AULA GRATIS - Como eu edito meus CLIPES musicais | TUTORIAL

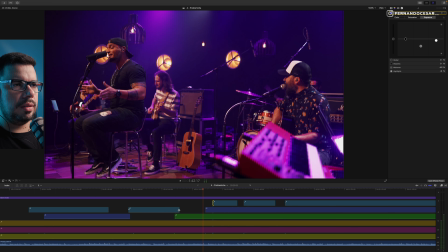(28:52)
Depois a gente vai ajeitar. Essa cena não chegou no tempo que eu precisava.
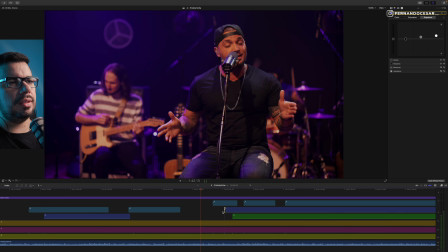(29:01)
Essa cena tá muito bonita. Essa imagem é a imagem da 5C, gente. A câmera 5C, ela é de outro mundo.
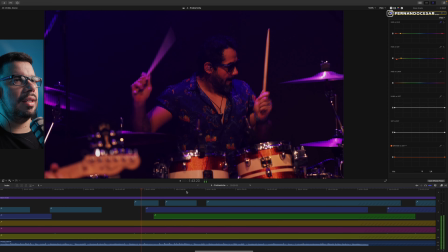(29:09)
Uma imagem linda. Já tem bateria bastante, então...
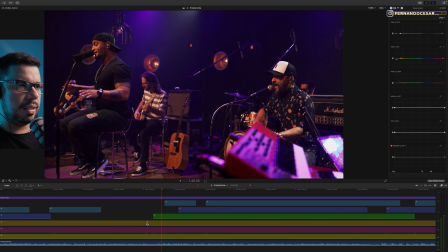(29:14)
Baixo também tem bastante. Vamos para a cena aberta aqui um pouquinho. Mostrar a banda toda.
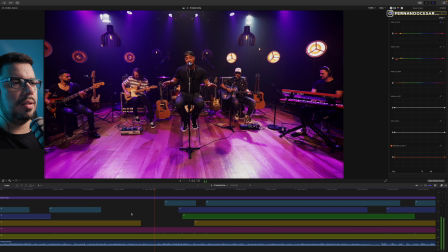(29:23)
Ah, tá uma mudança de... Eu acho que compensa ir na bateria. Tem um ataque legal. Vai, já corta para a bateria aqui.
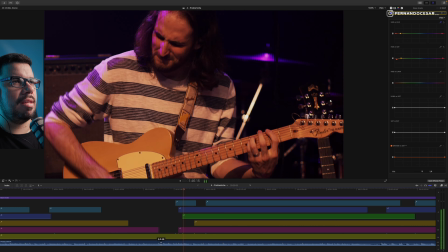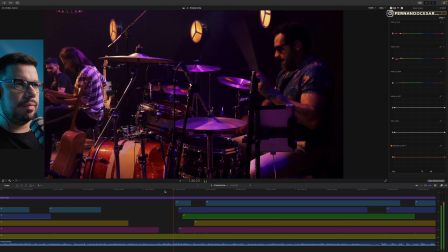(29:42)
Ah. Esse que muda de tom, a gente vem.
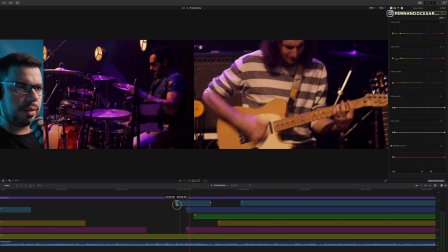(29:48)
Epa, aqui, ó, bem no...
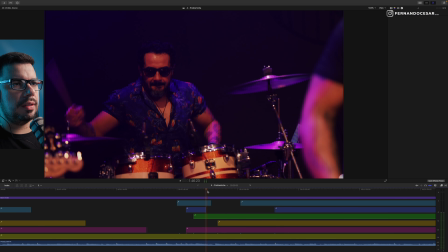(29:53)
E aí já entra no pra parar. Deixa eu ver que cena é essa. Boa, boa, essa cena tá legal, ó.
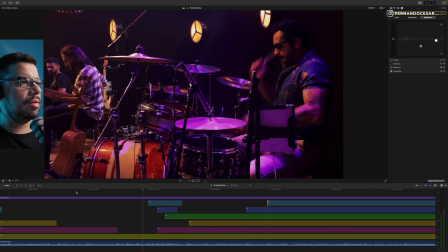(30:01)
Ó, só a gente fez esse ataque, ó. Acho que dá pra... Até antes da bateria aqui, ó.
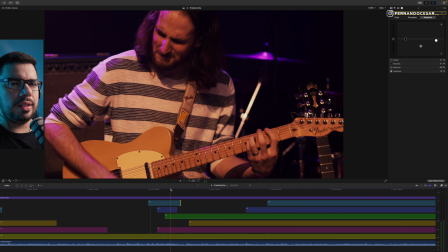(30:14)
Ó, tá vendo? Esses movimentos, né, na hora de gravar estranho. Mas é legal esses ataques, ó.
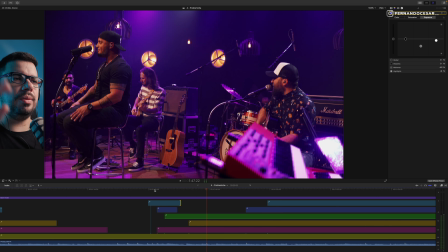(30:19)
É, ele dá uma continuidade, faz uma transiçãozinha.
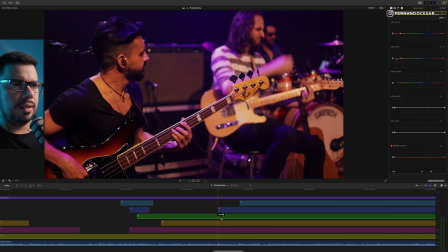(30:26)
E agora...
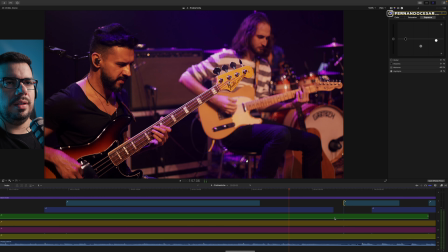(30:35)
Tá bom aqui. Baixo de novo não, já apareceu bastante.
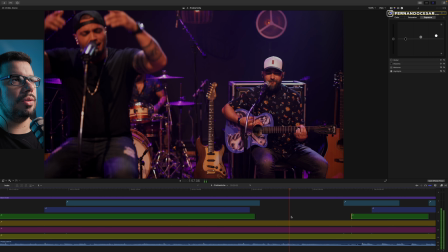(30:41)
Essa cena também a gente já usou. Vamos ver essa aqui.
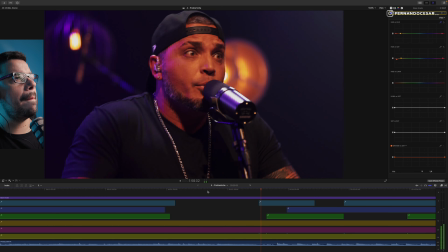(30:49)
Ó, aí você chegou. Bom, tem um ataque aqui, ó.
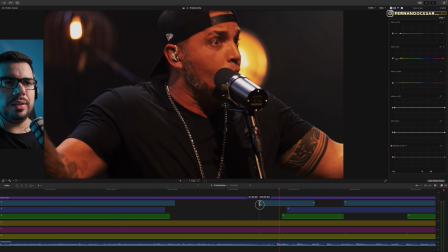(30:56)
A gente pode usar, toda vez que tiver um ataque, a gente pode aproveitar esse ataque a nosso favor, né?
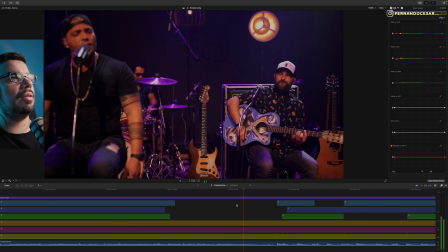(31:01)
Ó,
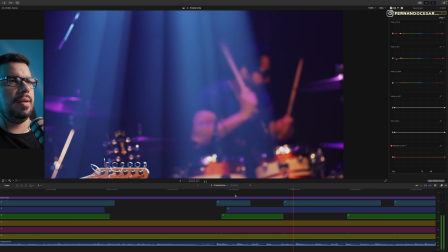(31:05)
ah, o baixão tá segurando aí, ó. Quase um slapinho aí pra nós.
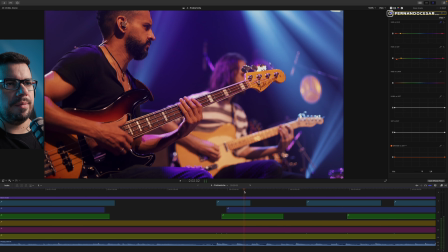(31:11)
Então vamos lá, ó. Ah, tem uma brincadeira do piano também.
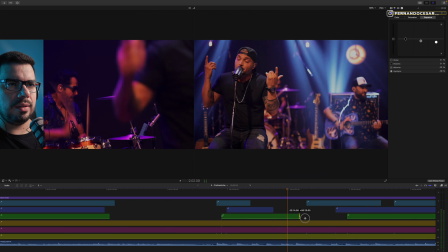(31:15)
Será que tem cena do piano aqui? Ah, não tava focado. Já passou aqui, ó.
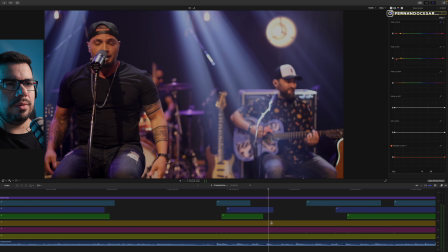(31:20)
Então esquece essa cena do piano. Eu vou pra cena aberta um pouco, porque a gente usou pouco, tá?
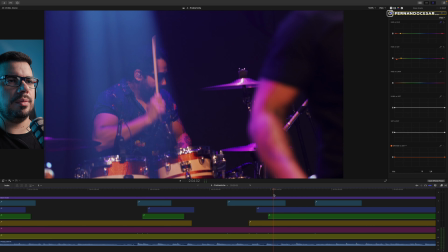(31:29)
Bateria, tá? Já aumentou a pegada da música.
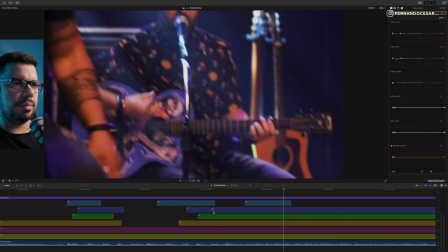(31:36)
Baixo já tem bastante baixo. Parece que tem um solo agora, né?
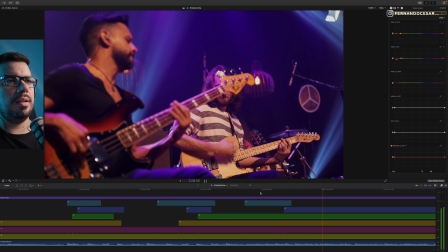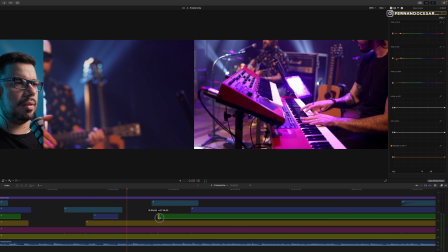(31:47)
Que cena que é? Tá aqui só pra saber.
Isso vai ser problema,
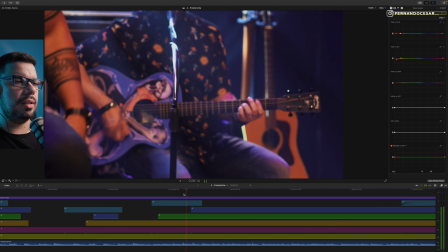(31:57) meu probleminha.
Ó, desenho do baixo bonito aqui, ó.
Meu problema.
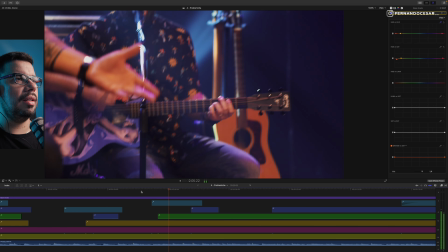(32:03)
Ó, só pra valorizar.
Meu probleminha.
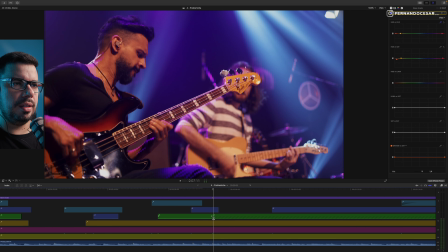(32:08)
E já volta pro meu probleminha. Cena de frente aqui, ó.
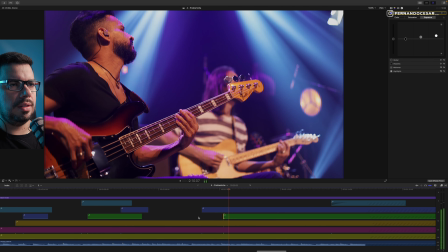(32:15) Probleminha. Eu sei que você tá.
Não preciso de baixo agora.
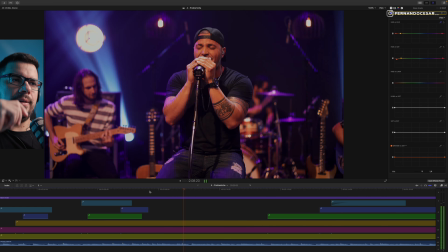(32:19) Num probleminha, deixa aqui, ó. Eu sei que você tá na minha.
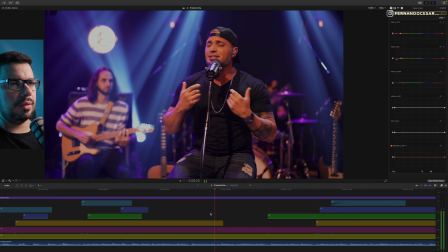(32:25) Sei que você tá na minha, na aberta. Ou. Você tá na minha. Você sabe que eu.
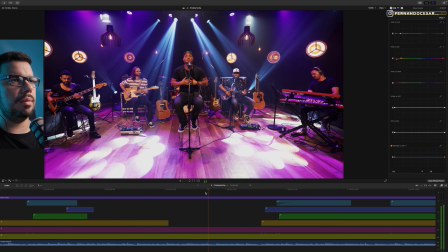(32:31)
Tira. Vamos lá.
Você sabe que eu tô na tua, então vai.
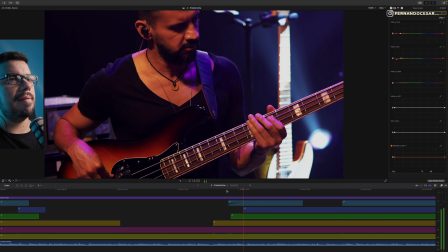(32:36)
Nossa, tem bastante baixo essa música, hein? Que é isso?
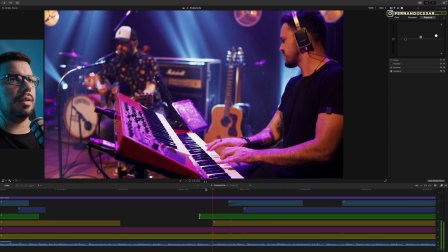(32:43)
Que é essa cena aqui? Que tá ajeitando o teclado.
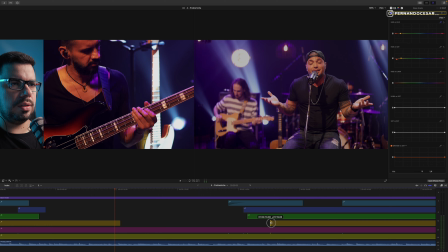(32:47)
Vou pra batera. Acho legal de vez em quando quebrar com a bateria.
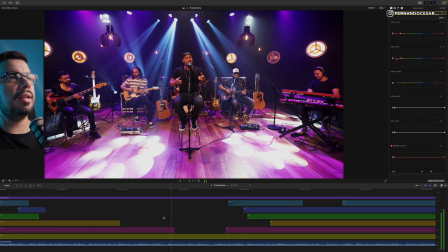(32:55) Sabe que eu tô na tua.
Vamos pra batera. E aí vem pra cá.